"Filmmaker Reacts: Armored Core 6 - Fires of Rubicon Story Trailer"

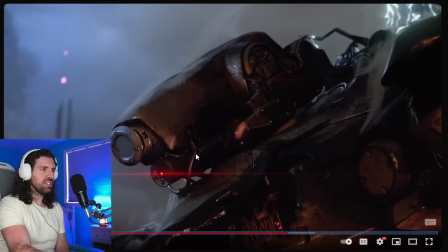[4:07]
It's fire that they've created from their destruction. And it's really, really cool image. You have this, you know, focal point being this just pure dark red, blood red light. Which is like some sort of scanner or, you know, eye on this foreign alien creature.
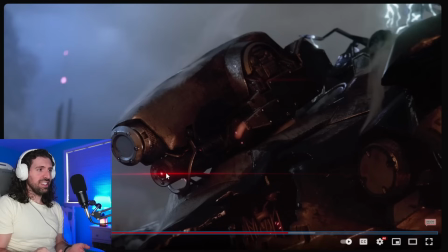[4:22]
But it really evokes, it reminds me of Alien, the original film. Yeah, there's just this monstrous looking things. They're so not human, the faces. And that's what's interesting about Armored Core. You have stuff like Gundam, which has a human face, you know, like a samurai helmet, which evokes a human face.
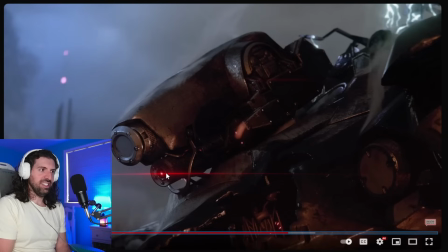[4:41]
This just looks completely alien, like some creature from another world. And I think it's very effective for that reason, at just feeling detached.
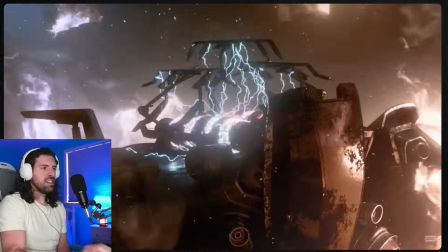[4:53]
Oof. Oh,
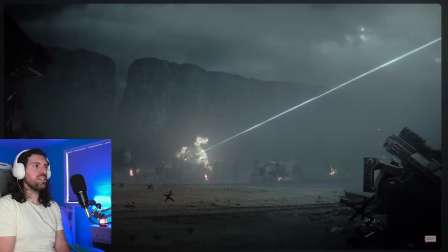[4:58]
the sound design right there to cut out
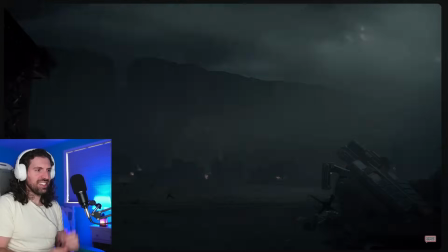[5:02]
and hear just this vague sound from a safe distance was really, really cool choice there.
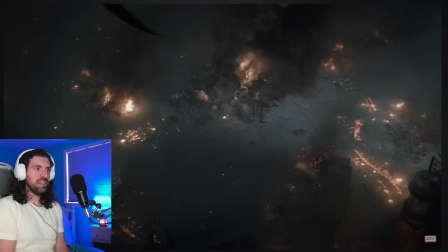[5:11]
Is that like acupuncture? Trying to bring somebody back? 617, yeah, this is what happened to 617, right?
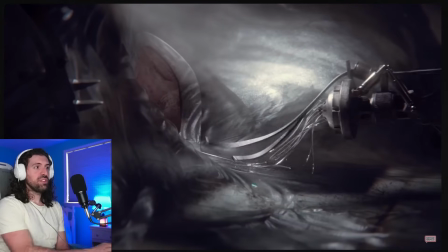[5:18]
And that's them. Notice we've still not seen a human body. We've just seen this vague outline.
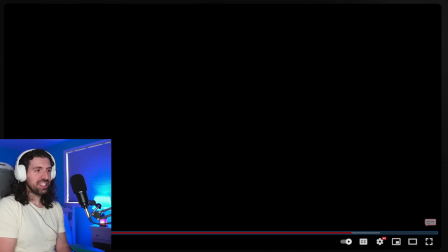[5:24]
It looks like a mech. It really does.
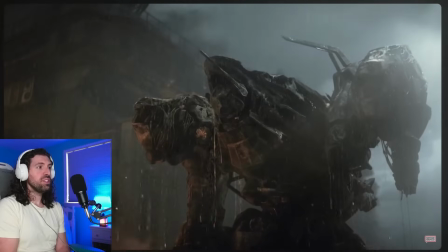[5:32]
Wow.
Mission complete.
Mission complete. But at what cost? What an image. And this, again, what I love about this is we're combining naturalistic elements like rain.
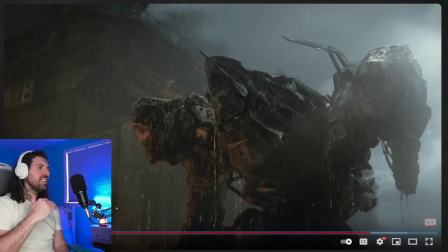[5:44]
We all know what rain feels like upon your skin. And that is completely unnatural, mechanical, robotic. And it's a really cool thing. You have this like modern concrete steel.
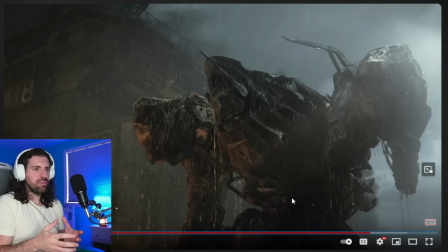[5:59]
And just like the most primordial rain. And it just makes for such a cool imagery. We have fire, we have water, and just, again, these inhuman monstrosities.
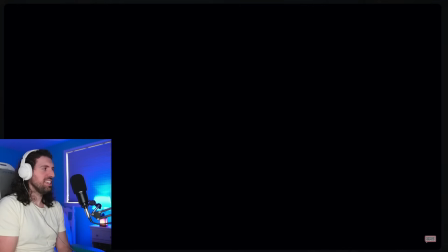[6:11]
It's a very uncomfortable feeling because of that. Very well done. Yep.
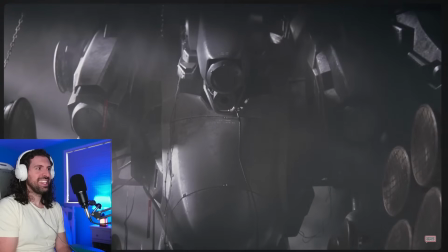[6:20]
Yep, see? A new mech.
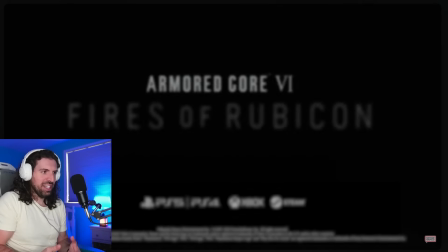[6:28]
The music's ramping up. Like it's his heartbeat, like he's coming back to life for another purpose.
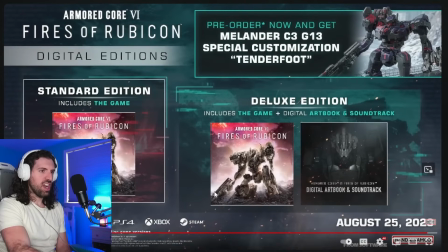[6:35]
Ooh, ooh. Fires of Rubicon. Oh, the music's fantastic on that. We get the soundtrack with that deluxe edition. Oh, I might have to do it. I might have to do it. But yeah, what a powerful exit here.
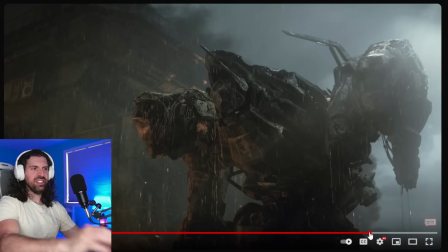[6:50]
Again, inhuman death of this steel creature that looks like an alien.
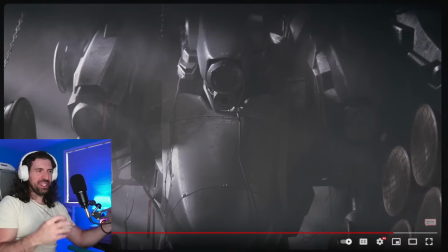[6:59]
And then we see, once again, we don't see a human being. We see this, you know, plastic-covered outline. And then it's like, ah, this true life is the battlefield, is to exist within this body.
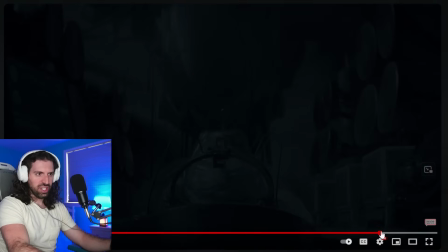[7:13]
You know, it's almost like he's just an organ. He's just an organ that's been harvested.
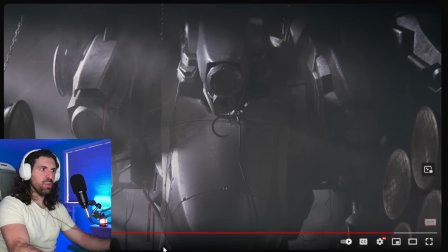[7:17]
And he's going to be put back inside this. His only purpose is war. And what a, gives you chills, right? It's a very disturbing idea. But I love it. I absolutely love it. I think it's very well done. Like I said, the coloration, something I talked about in the other trailer, really pops here.
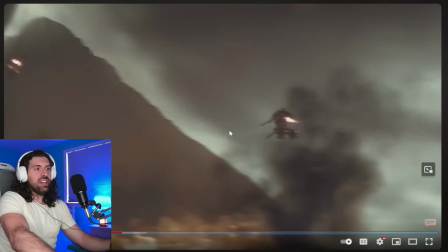[7:36]
That was a perfect example of it in that shot, as well as the lack of humanity.
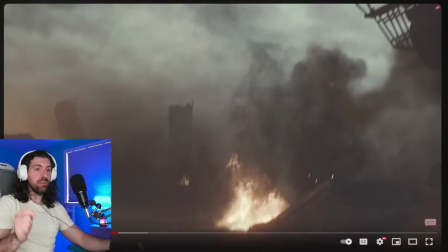[7:41]
It's a fascinating aspect to have a story about pilots, but we don't see those pilots. We just hear them, and we see what they've become, right?
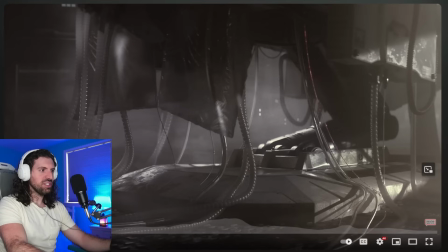[7:52]
Just these lifeless creatures. And it's very unique in that you don't see a lot of stuff like
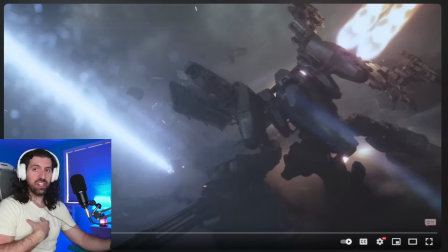[8:01]
that. Like, you know, Gundam, huge Gundam fan, loved Gundam Wing growing up. It's about the pilots, and you see them out of the suits probably more often than they're in the suits, right? With you know, how their story is going and how their lives are going.
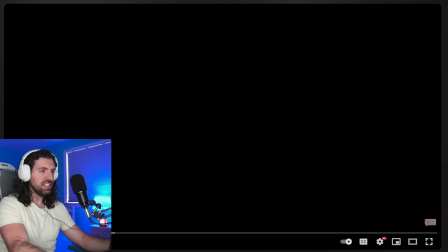[8:11]
It's a fascinating idea to take that out.
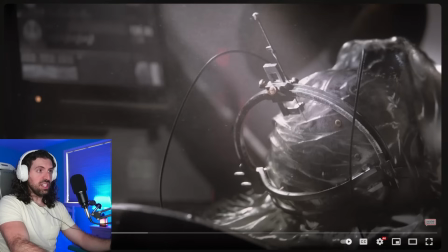[8:15]
As far as the shot selection, very well done. I love that you have this sort of intimate shot here. Again, naturalistic elements like, you know, diffused light, you know, light streaming through the window with like dust and everything, but just this like, yeah, I've been brought back in like the most horrific way imaginable,
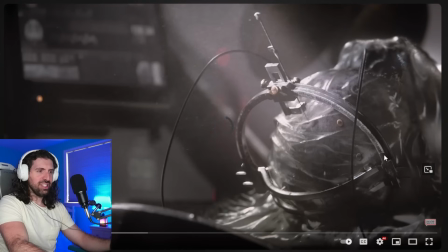[8:35]
put back together, like my skull has been drilled back together here apparently and everything. Like it's very dark, right? It's a very dark existence.
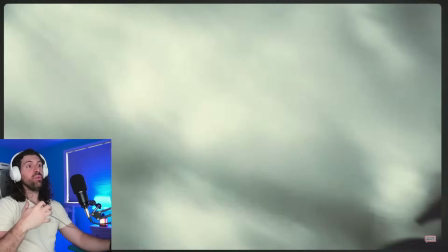[8:46]
And then again, just to be brought back for war is intense idea.
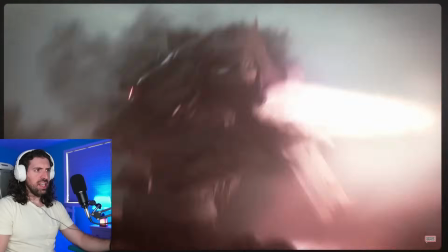[8:56]
Shields and everything. And I'm curious like how similar this is to the gameplay.
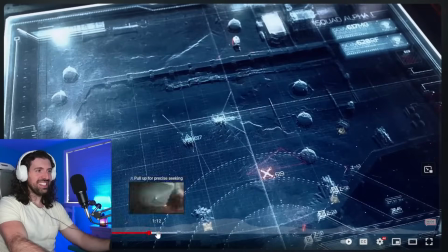[9:02]
Like, is it really that fast and that intense? I feel like it has to be if it's made by, you know, FromSoft.
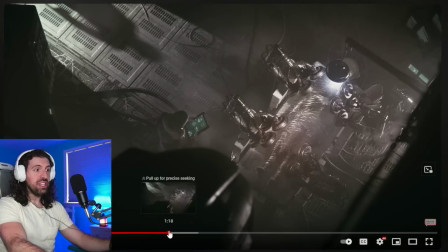[9:08]
But yeah, that's the closest thing we get to a human is this top-down view. Even this person who appears to be the doctor, you see their coat. You see their hat. I don't see any hair. I don't see any natural human pieces. And over here we see a shadow. And this really is the best shot in the trailer for that.
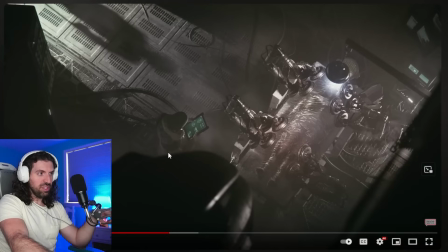[9:26]
And what's in the foreground of the image, that's the mech, right? That's the mech. It's encroaching on humanity. Every human is obscured in this image. Shadow, covering, plastic, this unnatural plastic, all these mechanical steel devices.
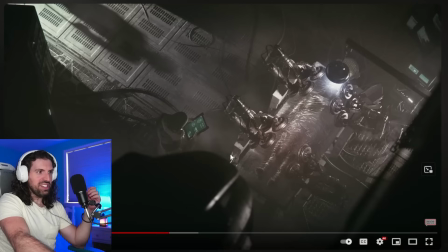[9:46]
And this is encroaching on the image. It's a beautifully composed image. Great composition. You know, forgetting all of the meaning I just described, it's just a beautiful image. with the shadow coming down on this kind of twisted angle,
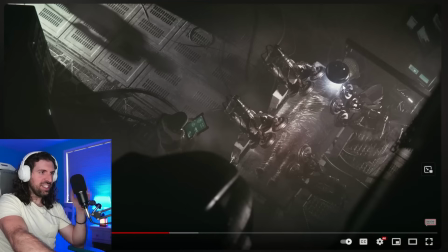[10:02]
focusing on this light right on the covering the face of the person. Again, really well done. I also like how they make it so you can't really see what kind of person the pilot was, so you can kind of self-insert into that character, right?
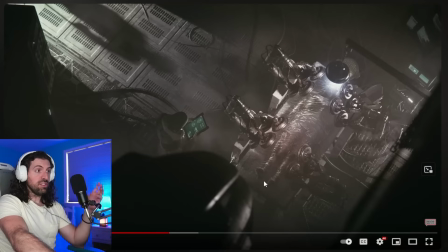[10:18]
So it's a really smart choice by the filmmaking, for the filmmakers here as well, because you can insert yourself. It could be male, it could be female, it could be you, it could be absolutely anybody. And that's really cool to see.
Don't expect much more.
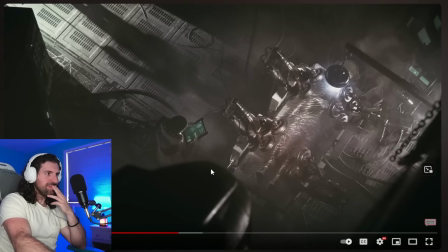[10:28] I'm not here to talk. Wake it up.
And it's a, you know, it reminds you of old monster films.
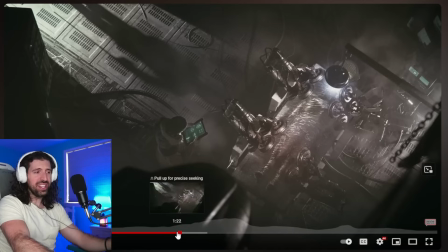[10:34]
By the way, he said, wake it up. Wake it up.
Get up.
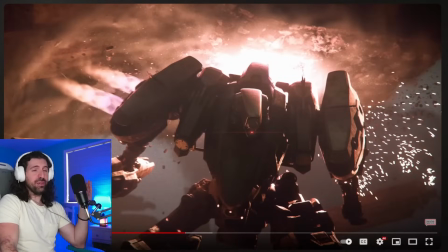[10:43] Wake it up.
I mean, if that doesn't sum up everything I just described, right? Beautifully done. I think it's very impressive, and I have nothing but good things to say about it. I want to hear what you guys think as well. Do you agree with me? Do you think I'm crazy? Also, like I said, I'd like to hear about your builds, and let me know if I should stream more of this,
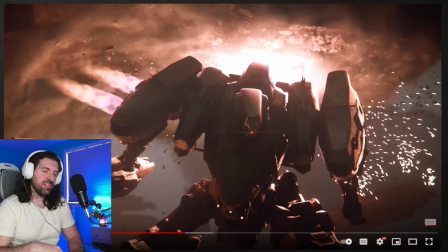[11:02]
and are there cutscenes in-game for this that I should react to beyond that? Other than that, guys, please make sure to subscribe if you want to join the community. Follow on Twitch as well if you want to play games with me live. We can check out Armored Core. We're working on FF16 and Ever Crisis and stuff like that, so...
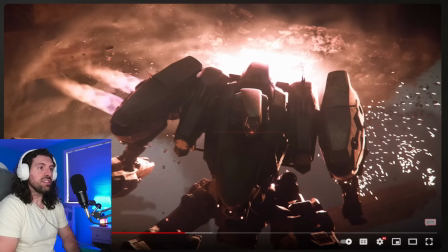[11:19]
As always, it's a pleasure to get to enjoy these with you guys. Thanks for joining me and spending a few minutes hanging out on the channel. Hope to have you again.